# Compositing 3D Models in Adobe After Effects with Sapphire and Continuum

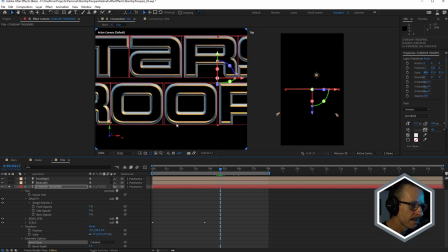20:36 So it's going to bring that back. Very nice. I think that was the best option there.
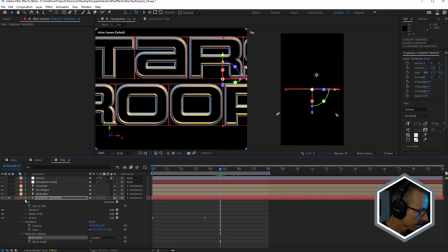20:41 We'll look at the light in a moment. Now, the next is bevel specular. So this is another animator group. And you can see I've just adjusted the specular intensity of the bevel. I bring that down to zero. It makes it really flat, right?
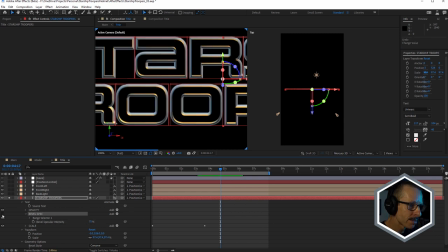21:00 So if I just turn that off, that's how it looked, okay? So just by adding a bit of bevel specular intensity, just brightened up those bevels.
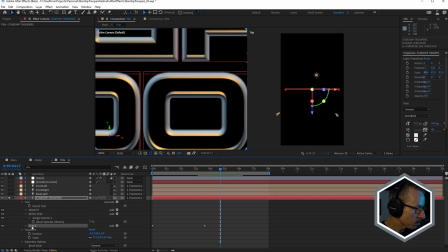21:14 Very nice. And the last one is scale. So this is what's creating the animation. And one thing to keep in mind is with the text, under animate, notice how I've got enable per character 3D checked.
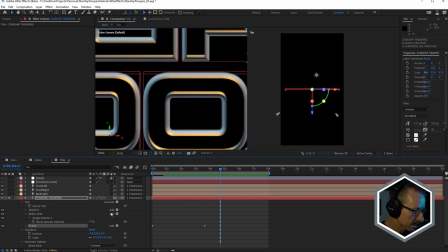21:28 And what that's allowing me to do with this scale animator group, so that's this one here, scale, it's allowing me to scale the text, if I just twirl it open, only on one axis.
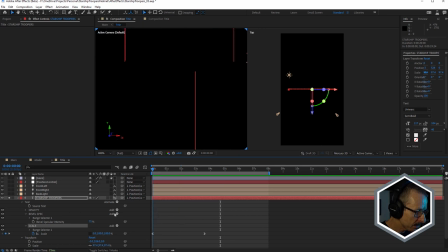21:44 So you can see, if I start at the beginning, the x-axis is at zero. So we're only animating on the x-axis, and that's what's scaling the text up. So this is kind of a sort of classic reveal for a sci-fi title, scaling it that way.
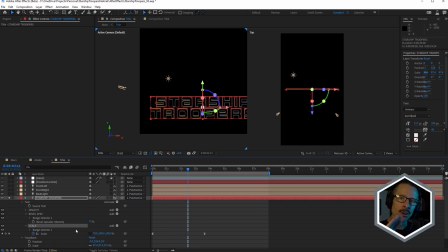22:01 I did try doing a rotation, but I just didn't like the way it looked.
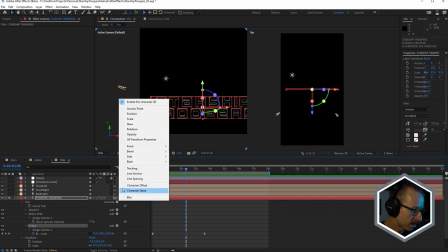22:07 So a few different animator groups there, added by just choosing them from the pop-up menu here to control how the text looks.
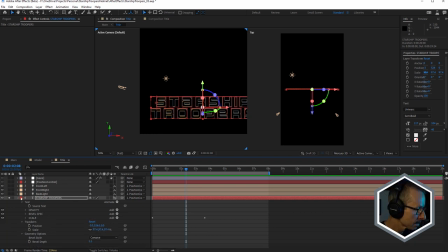22:17 Let's take a look at the lights. So if we turn the lights off, that's how the text looks. It doesn't look very good, does it? Now I'm going to turn on the backlight first. So this is this light here.
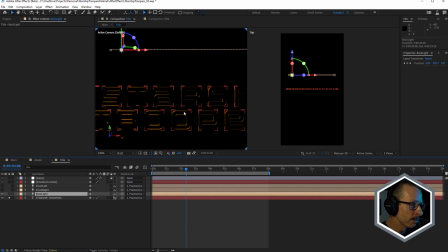22:34 Now you can really see how that's affecting the bevel. Now notice there's a motion path. So what I've done is I've animated the position on the X so that it moves along the text. You see it highlights the text as it moves along. This makes it look a little more interesting. And it also actually works really nicely with the glare effect, the sapphire glare effect we'll look at in a moment.
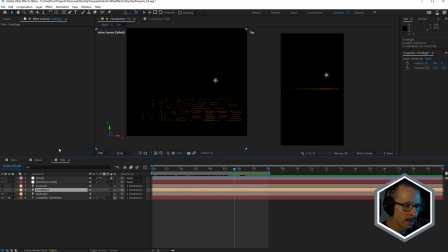22:59 Now, to actually make sure that we can see the text properly, I've used a couple of other lights. Just front left and front right. I'll just turn those on. I'll just turn on front right first.
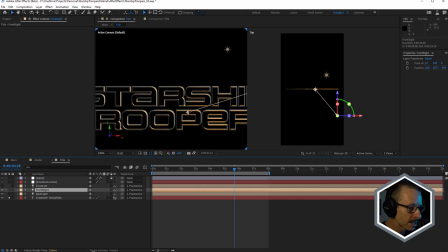23:13 Okay, so just pointing right at the middle of the text, the point of interest, and another one on the left.
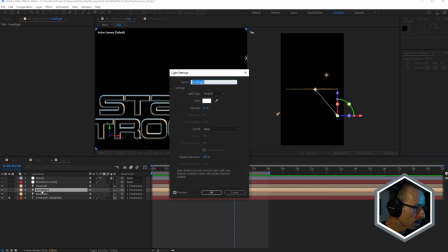23:21 And together, I think one of them is a little blue. This one's white, the one on the right.
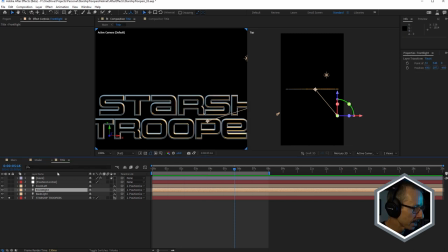23:26 That's the fill. And the main light, the key light, is blue, the one on the left. And together they get kind of a gunmetal gray or a steel gray look. And that's kind of what I was going for. Okay, so the only other thing I've added in here is just a null object.
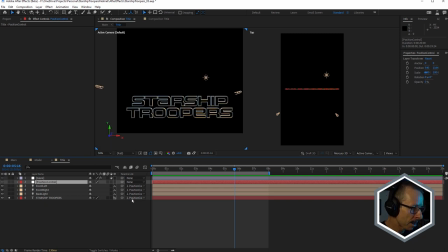23:46 And I just parented everything to the null, which just allowed me to reposition the text looking at the text, the title in the main comp, just to make sure I got it in the right position. But by adding it to a null or parenting it to a null, just means that I can grab the null,
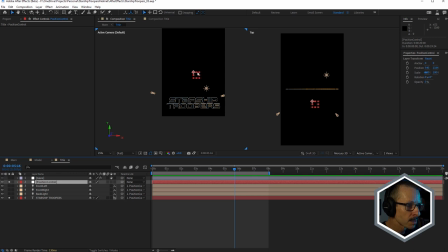24:02 I just turn it on, and just move it up, and watch how the lights and everything move together. So I could reposition the text, and I'm not going to mess up my lighting. So that's why I added that too. And I always give it a name like position control or rotation control.
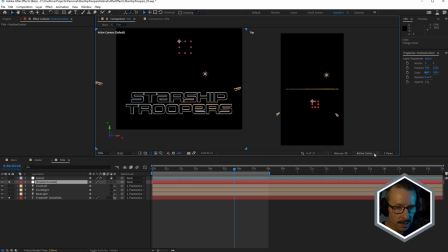24:19 Okay. I'm just going to bring it back to one view here.
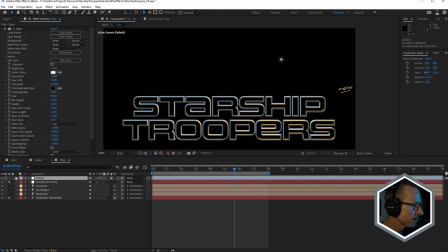24:24 Let's take a look at the glare. So this is an adjustment layer, and this is sapphire glare, pretty classic effect. And I created some presets for this some time ago, and they're available inside Sglare. Let's just load the preset.